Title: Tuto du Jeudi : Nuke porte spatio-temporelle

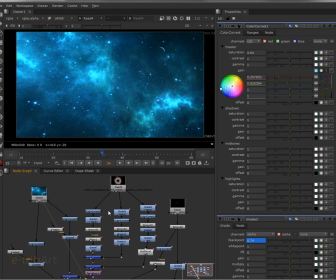On va venir séparer donc
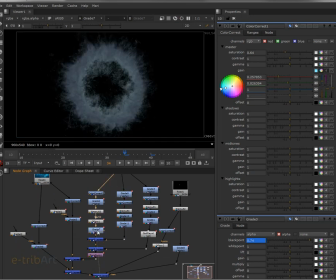les comme je le disais, les basses lumières des hautes lumières, ce qui va permettre donc d'obtenir des visuels que l'on va venir donc compositer.
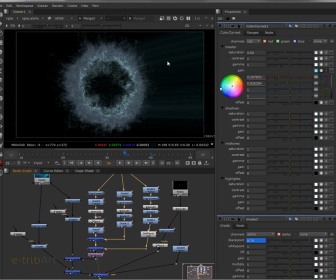Et on va pouvoir donc avec différents effets, notamment le dernier ici, Godray, de venir donc tracer des raies, des lignes, comme on peut le voir sur la droite,
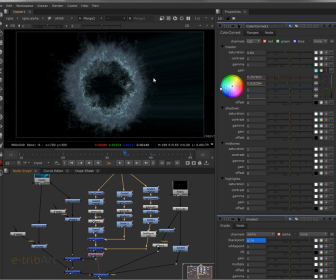des lignes donc de lumière qui vont signifier donc la forme du tunnel par lequel sort l'engin spatial ici. Et éventuellement, on pourra rajouter donc un glow supplémentaire.
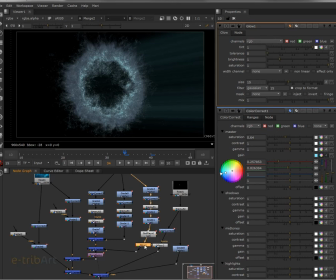Donc dans Nuke, on a toute une panoplie comme ça d'outils, de nodes qui nous permettent donc de transformer la luminosité, qui sont relativement intéressants.
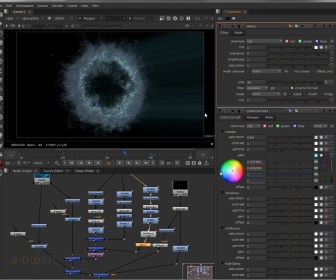On a Godray, Glow, le Blur, le Motion Blur, le Haut Flow. Donc tous ces éléments-là, de ces nodes-là de travail peuvent être mis ensemble pour réaliser donc un visuel complexe.
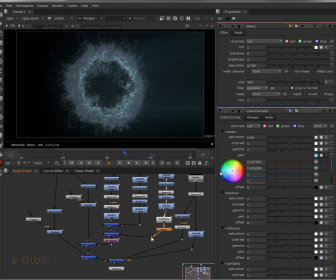Donc à partir de ce visuel donc transformé avec les notes que je viens de citer progressivement,
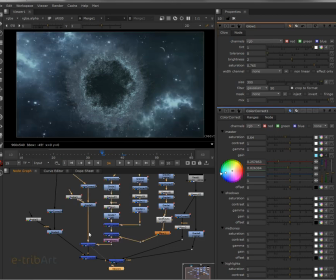eh bien on vient donc compositer avec l'arrière-plan ici, de telle manière d'incruster donc bien entendu la porte spatio-temporelle avec l'arrière-plan.
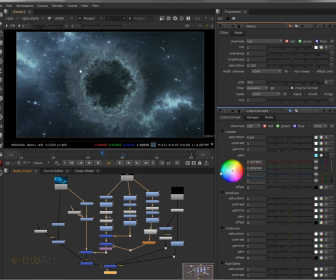Alors l'incruster plus ou moins bien, ça veut dire précisément, puisqu'on veut quand même que la porte spatio-temporelle ici ressortent par rapport donc au décor.
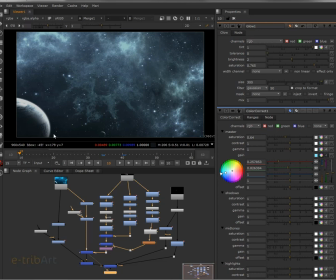Donc elle va venir apparaître, donc comme on le voit ici, on en voit un peu la trace donc au début, progressivement,
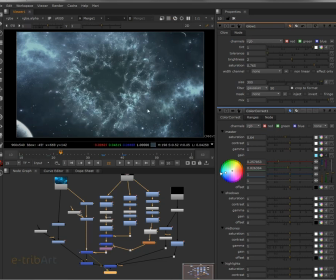pour venir donc plus ou moins s'incruster. Alors dans certaines à certains moments donc on a donc le côté vaporeux qui s'incruste mieux avec l'arrière-plan, comme sur la frame 22, les premières frames ici, jusqu'à ce que ça se reconstruise.
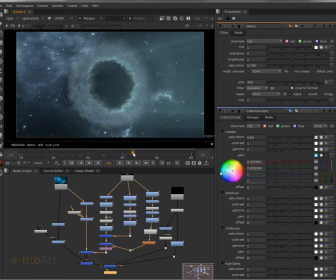Ensuite, elle se consolide et va se former totalement, et pour ensuite donc au final disparaître.
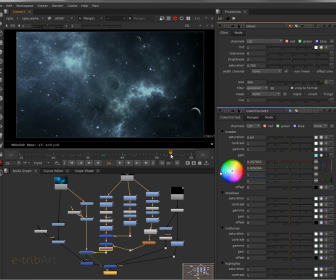Donc la disparition se fait de manière assez simple, avec un transform et un squeeze ici, que l'on va donc mettre en place, et bien entendu donc une variation des alphas des différentes couches
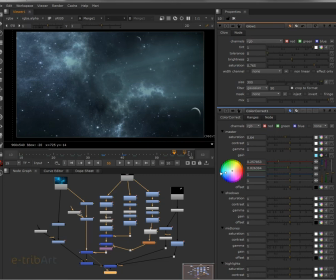de visuels donc utilisés pour réaliser ici la porte spatio-temporelle, que l'on va donc diminuer au fur et à mesure pour faire disparaître donc le visuel dans la composition 3D.
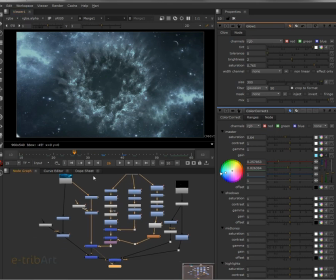Ok, donc la dernière chose éventuellement donc à regarder de manière globale ici sur la réalisation, c'est la réalisation donc du trou que l'on fait, donc du trou noir que l'on fait pour donner l'impression donc
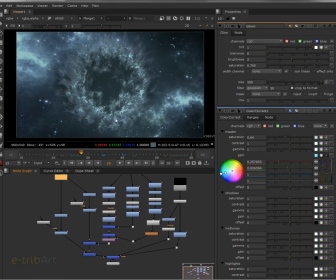d'un autre espace qui apparaît donc dans la porte ici.
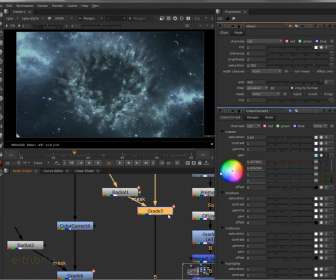Eh bien, on va venir donc de manière très simple créer donc un grade avec un radial, ok,
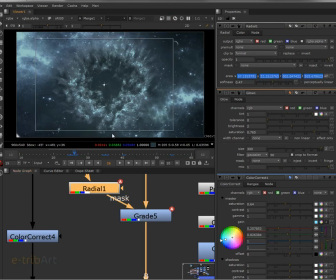ici, qui va nous permettre donc de pouvoir positionner donc une baisse d'intensité, donc avec le gain ici. On va baisser donc
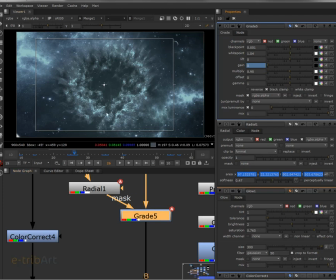la valeur ici de la luminosité donc de l'arrière-plan, pour donner l'impression d'un trou donc ici dans l'espace.